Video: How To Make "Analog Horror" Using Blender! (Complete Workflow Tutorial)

So to make this animation, we're going to need a couple of things. First, we need our environments.
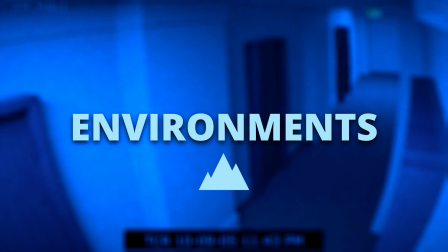I'm going to make three, but you can feel free to make as many as you'd like. Then, we're going to need to create our camera distortion, which is a very quick and easy setup.
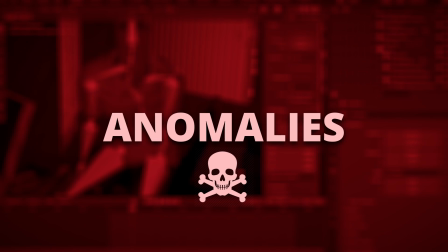After that, we'll figure out how to animate our events, or anomalies, and create our spooky figure.
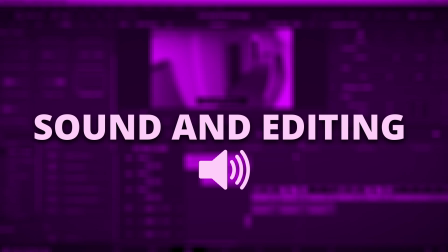And finally, we can add some sound effects and a cool security camera filter, and we'll be all done.
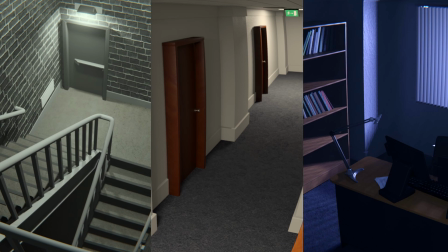For my animation, I wanted to make three different indoor areas. A stairwell, a hallway, and an office.
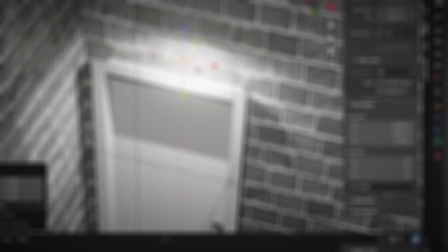And to make these environments quickly and easily for the sake of our tutorial, I'm going to be using my favorite add-on, Blender Kit,
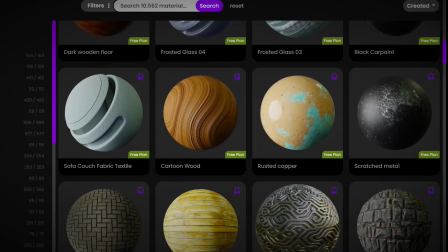which offers a great library of different materials and models that you can access all within the program.
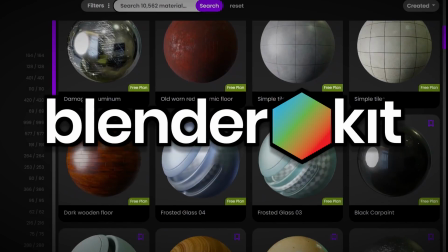And it's free. You can find the link to download Blender Kit in the description.
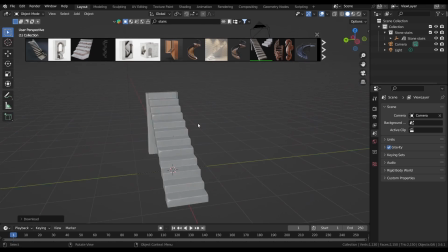So the first environment I'm going to be making is my stairwell. I start by adding in this concrete staircase from Blender Kit.
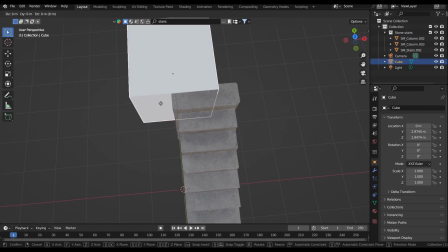I then add a cube and squash it down a bit to make the landing for the next floor and copy the material of the stairs to it.
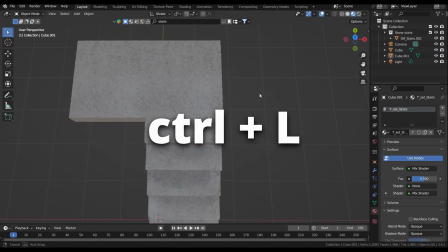You can do this by pressing Ctrl and the L key and then hitting Link Materials. After some slight adjusting, I duplicate my stairs and move on to adding the railings.
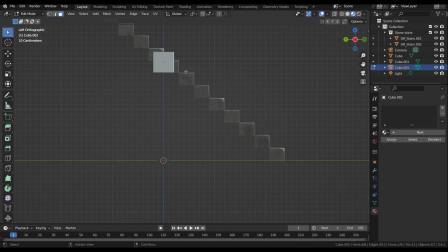I add a cube and stretch it in edit mode to fit alongside the steps.
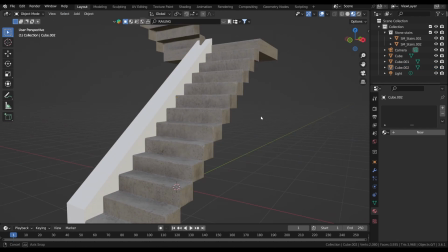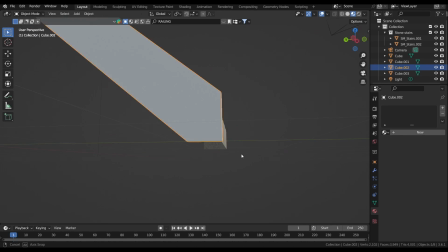I flatten the bottom and then inset the face just for some detail.
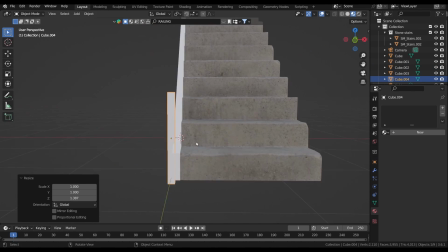Then I add a new cube and shape it into what I want the railing supports to be.
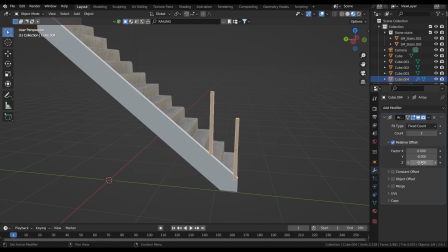I apply an array modifier which duplicates it up along the stairs.
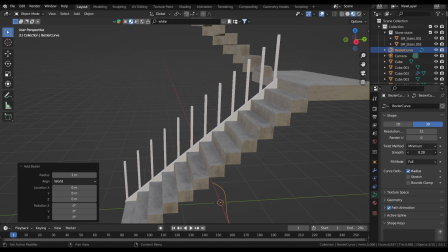To make my actual railing, I add in a curve and go into its bevel properties to give it thickness.
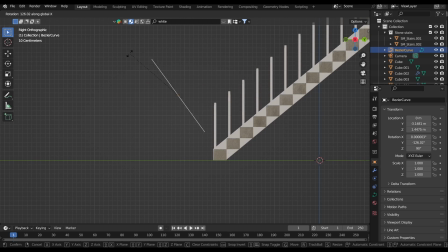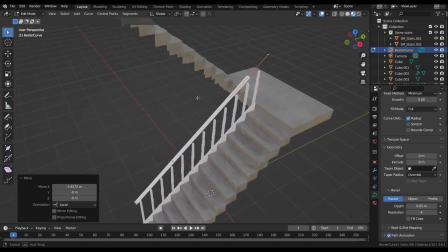Then I just bend it around the stairs and we have a railing.
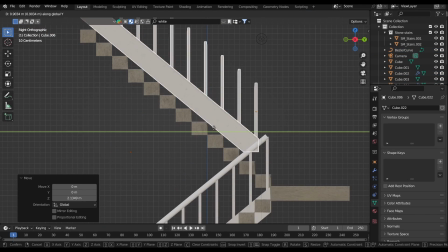I add this cube and remove its front face to create the walls of my stairwell.
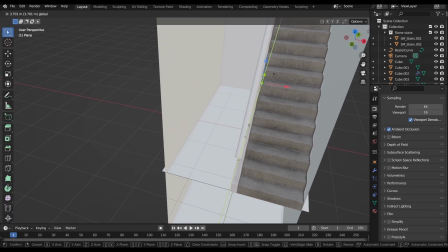After some scaling adjustments, I go in and add the bottom and topmost floors of concrete.
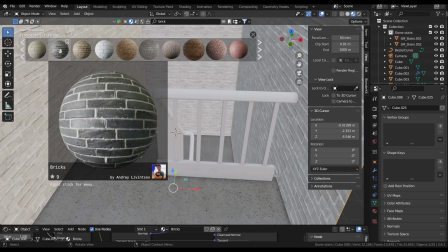Then I begin looking for a material for my walls. I end up picking this one from Blender Kit and I'm pretty happy with how it looks.
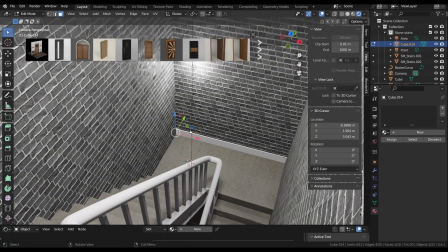My walls were still looking a bit bare though, so I added a white molding along the floor, a door, and some pipes as well.
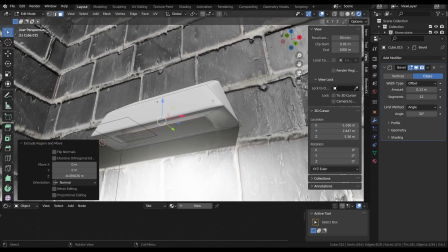I make this little overhead light above my door and then begin adding a hallway behind the closed door.
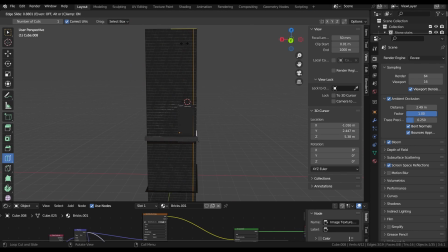I'm doing this because I plan on showing my door open later in the video, so I don't want there to just be nothing behind it.
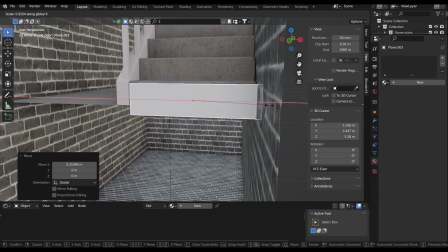I then went in and added this rubber layer onto my steps.
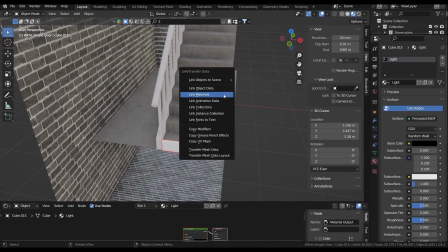I don't really know what it is, but I noticed it in my references, and it gave the scene just another little level of detail that it needed.
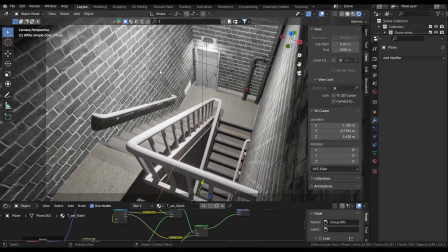Then I add some extra railings and a few other details, and the stairwell is done. And now, we're onto the hallway. And since we have three environments to make in this video, we're gonna do these next two a bit quicker.
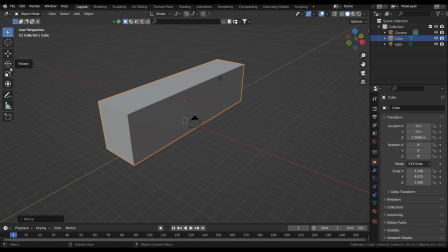So, I start with a cube, and in edit mode, I elongate it and add a loop cut to make a bend at the end.
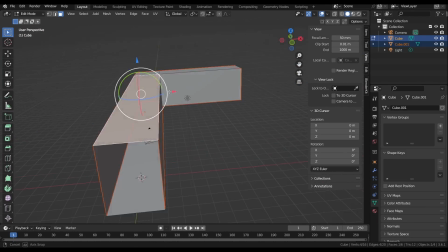After this, I select my walls, ceiling, and floor, and separate them all by pressing the P key in edit mode.
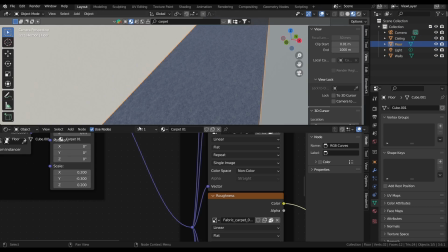Once they're all separated, I add my materials: carpet for the floors, drywall for the walls, and tiles for the ceiling.
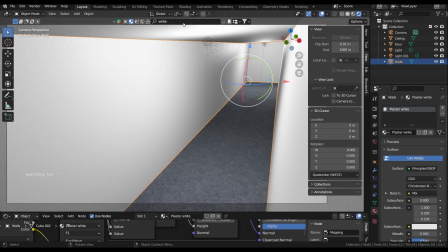I added in some lights, and then I moved on to adding the doors. I found this nice one in Blender Kit and duplicated it around the hallway.
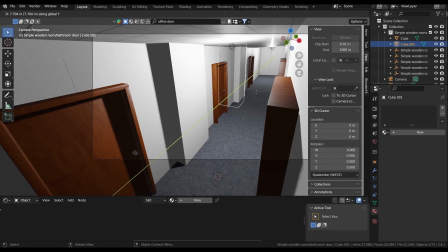After that, I added these pillars bumping out from the walls, just to make them a bit more interesting and less flat.
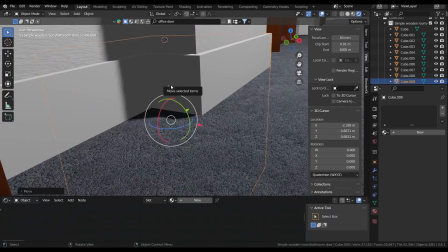Then I added a trim around the ceiling and floors, and then my hallway was complete.
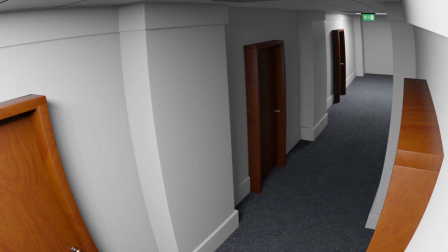Now, to the final and most important scene, the office.
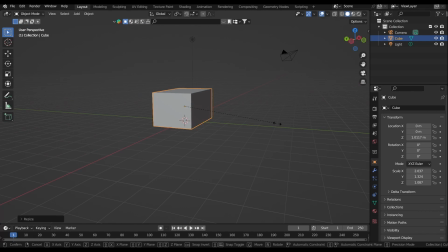I follow the same cube procedure as I did with the hallway, deleting the front and separating the sides.